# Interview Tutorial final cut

Okay, lastly, Chris, since we are recording audio separately from the camera, we're going to need to sync the audio to the video. How do we do that? Well, we're going to use the slate that you have in your hand, and the clap from that is going to peak the audio file, and that is where we'll sync up the audio and video. Right, so every time we roll, we'll call what's on the slate and clap it, just like the movies. So we're almost ready to shoot our interview. We've got Muhammad seated in here, just temporarily, so we can make some final camera adjustments, and that's what Joe's working on now. Now, Joe, there's a lot to consider here with the camera. Let's keep it kind of basic, but the first thing I want to talk about is color temperature. I had mentioned that when we were talking about lighting. Just show us, without going too much into it, just show us what it would look like if the color temperature settings in the camera did not match the color temperature of our light source?
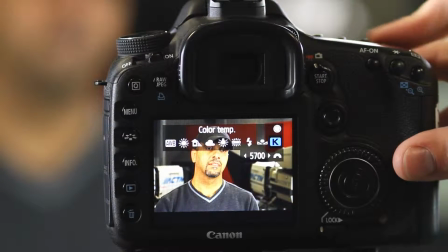Sure. Well, if you see here, if I crank it up much too high, Muhammad gets too hot, too red and orange.
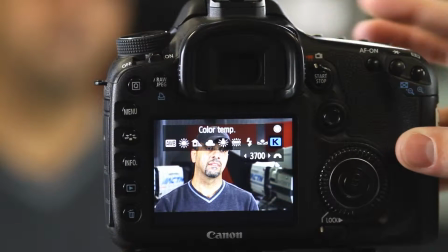If I crank it down much too low, you can see he becomes very blue, much too cold. Right, so the process of this is what we call white balancing, and really what you're doing is just getting it so that the image in the camera, the colors, match what you would normally see with your eye, because we don't want it to be too warm or too cool, what we just saw. Okay, now Joe, talk about the framing that you have here and some of the things to look for.
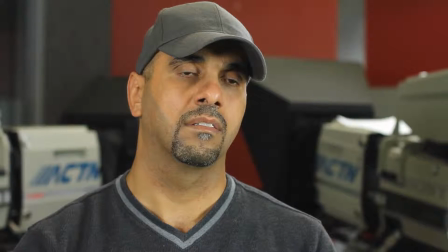Sure thing. Well, the first thing I look for is headroom, because you see if he doesn't have enough headroom,
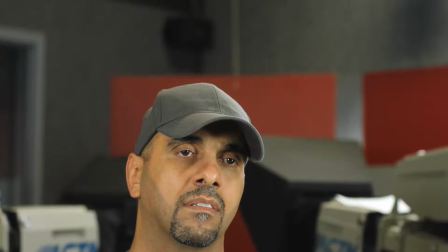it cuts off the top of his head, and if he has too much headroom, he just looks like a floating head. Right, and certainly those extreme examples don't look good, but as a camera operator, you do have to be careful that you don't just kind of go slightly off of where you should be.
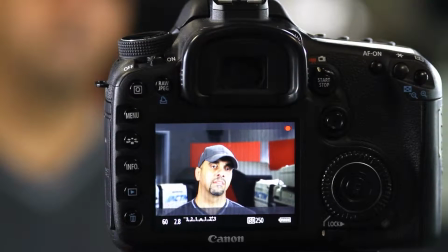Even just having headroom like that, just not quite enough, is going to look not great, and having just slightly too much is not going to look great.
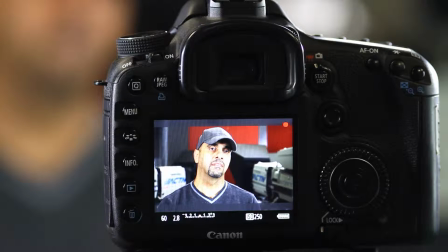Certainly something like that really does not look good, but once you find that right headroom, you're going to be good to go. Now what about Leadroom or Noseroom in this scenario? Well, Noseroom is the space in front of Muhammad.
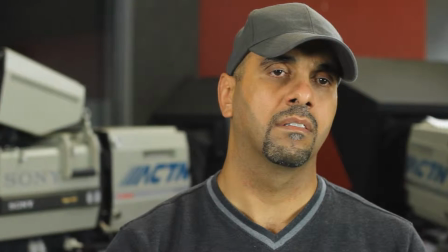This should give him looking space. So if I cut it off, it just looks almost like he's staring at a wall.
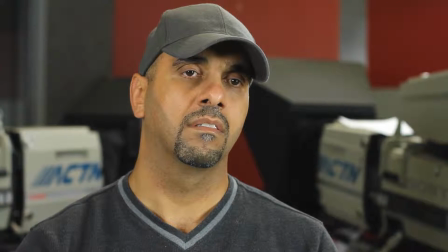There's a lot of negative space behind him. So it's nice to just give him space in front of him to give him something to look at. Right, and what Joe's done is he has placed Muhammad more toward the left side of the screen, but what he hasn't done is something like this.
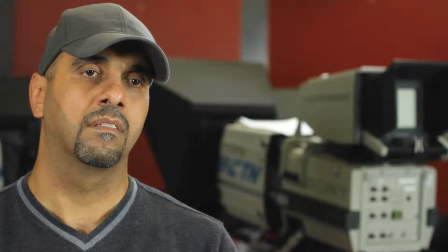That would be giving him just a little bit too much, so we'll place that back where it should be.
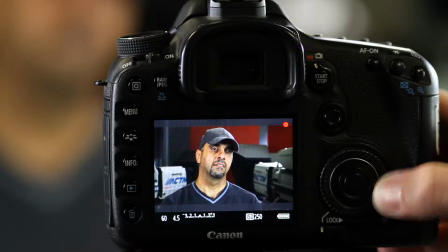Okay, now what about exposure, Joe? Very basic understanding of that. What's that? You see, if I crank it down, it appears like the room's too dark.
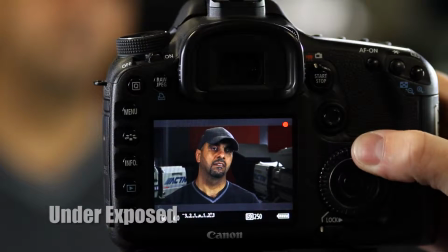Or what we would call underexposed. And if I crank it up too high, it becomes too bright.
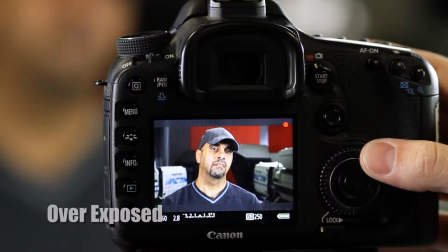Or overexposed. Find a nice medium, and it looks just about good there. Okay, and tell us about ISO. Oh, well, ISO, for example, if you had a room that was too dark, which I'll do just like this,
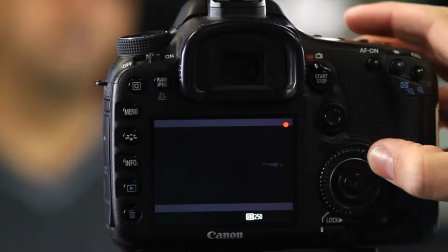ISO, if you crank it up, it raises the camera's sensitivity to light.
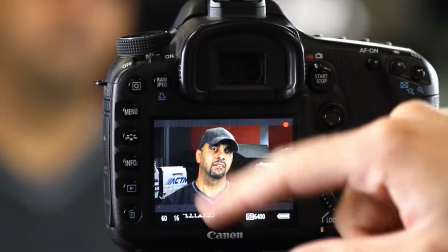The only problem with it is it looks good on your viewfinder, but the moment it comes up on the screen, you can see there's a lot of grain. Right, so that's something to be careful of. If your ISO is too high, you're really forcing brightness into the camera, and that's going to cause some signal problems. You're going to get grain and noise, and it's not going to look great. And don't let the LCD fool you.
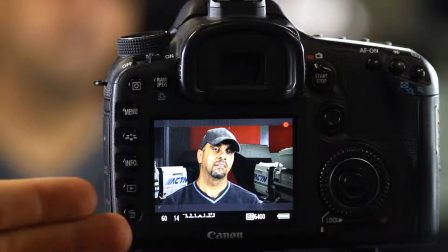In our other camera back here, we're seeing that it probably doesn't look too bad,
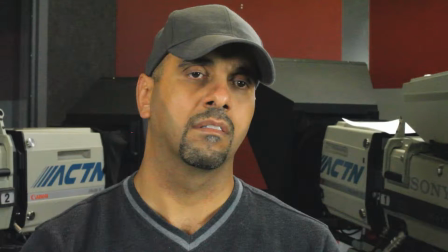but when we see the full screen version of this camera's footage, we really see the grain. So we can set that back to the way it was, Joe, the way you originally had it. So a low ISO is desirable.
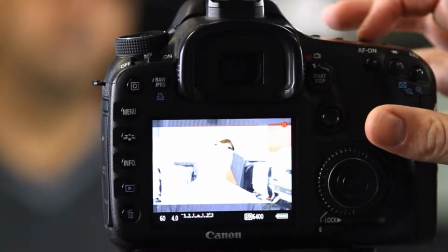You want a low as ISO as you can get, and that's going to make the picture as sharp as possible.